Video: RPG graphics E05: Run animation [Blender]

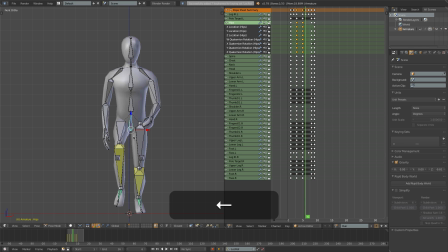8:08 Hopefully this makes the run animation a little bit more lifelike, as though the character actually has mass, and I think it's sort of managing to sell that illusion.
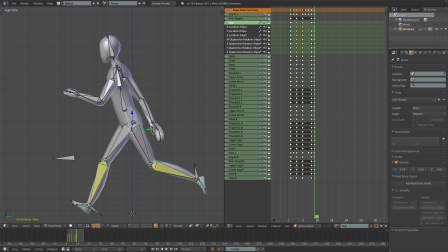8:16 So as the final touch, let's just make the hands a little bit floppy like we did in the walk animation. So coming onto frame 3 here, I'll just rotate the hands up, and I'll rotate this hand back,
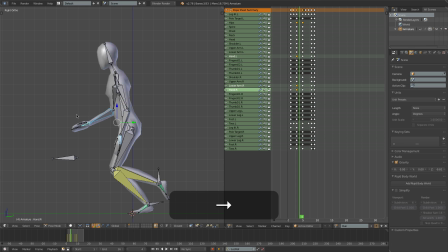8:30 like so, inside a keyframe, and that should be okay.
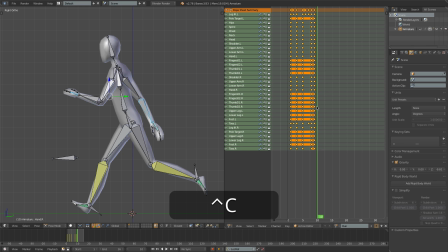8:34 Okay, so let's now select all of this, copy and paste, and let's play.
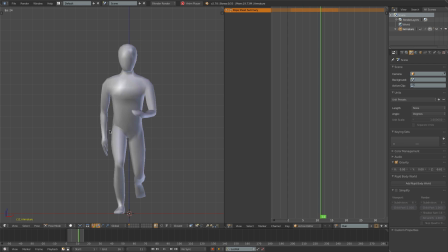8:44 Okay, I think this is looking alright for now, so I'm going to leave the run animation here, and focus now on the idle animation.
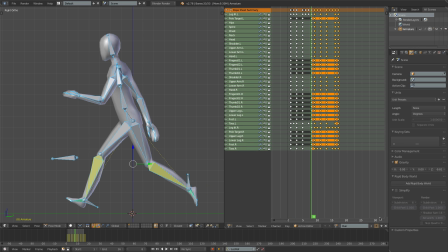8:53 So, Alt-H to unhide the bones, and I'll close out the run animation,
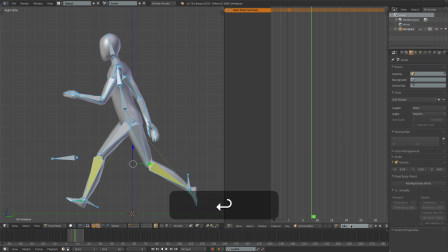8:58 create a new action called idle, and just press the F button as always.
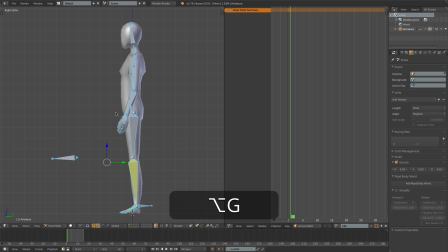9:04 And then going to frame 1, I'll reset the pose with ALT R and ALT G, and let's then just set up a slightly natural-looking pose here, bring the hips down a bit, bring the arms to the sides, loosen out the fingers slightly,
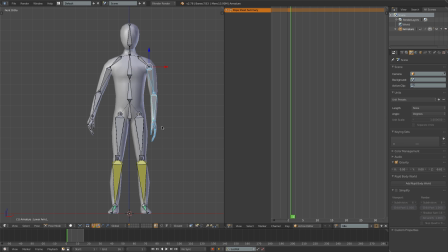9:25 okay, let me rotate that down, and I'll copy this pose for the arm over onto the other side with Ctrl C and Shift Ctrl V, and maybe the character will favor one foot so bring his left foot forward a bit rotate that out and maybe this is easiest from top view I can
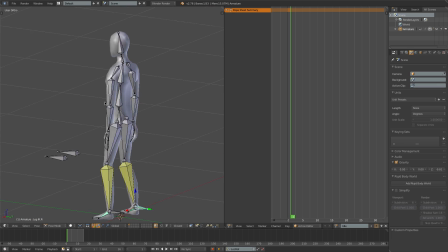9:44 just bring this foot back like so and that looks all right for the first frame so I'll select that press I to insert the
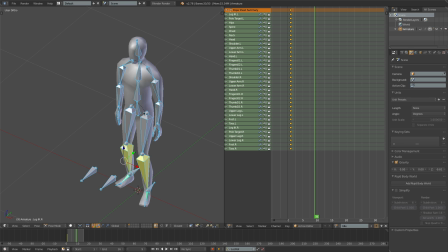9:53 keyframe and then I'll just go forward a couple of frames say to frame 9 and just want to try to give sort of Indication that the character is breathing
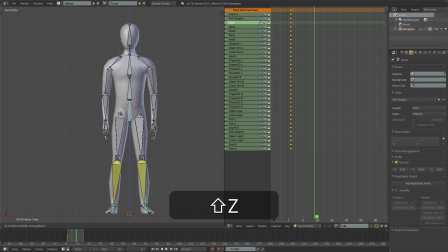10:01 instead of just standing stock still So I'll just move the hips down a tiny bit on the z-axis Maybe the arms can come out a tiny bit and the fingers can just make say a slight gripping motion
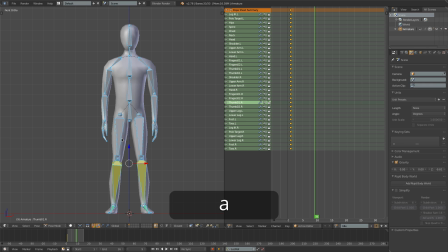10:16 Something like that All right, so I'll insert a keyframe for that and then I want to copy over this first frame to frame 17 So I'll just right-click on the top-most keyframe to select the whole column,
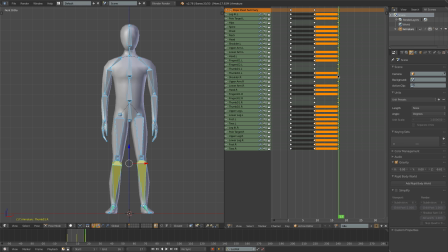10:34 press Shift-D to duplicate it, and just drag it out here to frame 17, so that this is halfway in between. And if I press Alt-A, you can see he's breathing in and out. It's going very rapidly at the moment, so what we can do is just scale out the animation to make it slower.
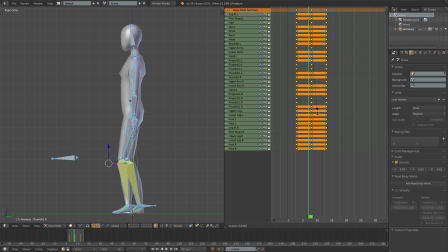10:52 So I'll select all the keyframes, and then S will scale around the playhead, So we want to scale from the beginning, so let's just skip to the first frame, S, and scale this up a bunch of times,
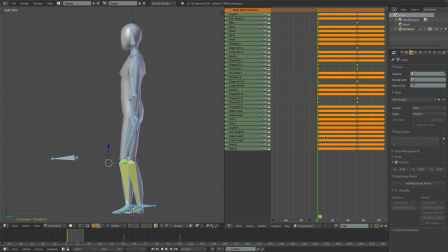11:03 say until the last frame lands on about frame 100. So that's over there. So I'll set my end frame now to 99, and if I press Alt-A to play, we can see that the character no longer looks like he's hyperventilating.
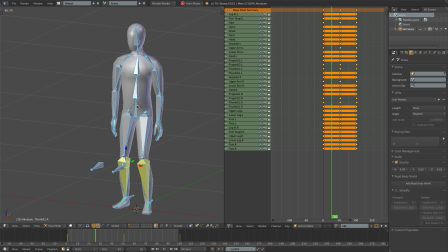11:20 Of course, this is far from the most exciting animation in the world, but it at least gives some indication that the character is alive while he's just standing around so
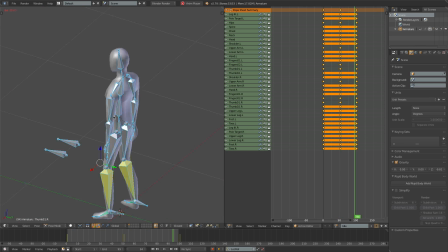11:29 this is where we're going to leave off for this episode and until next time cheers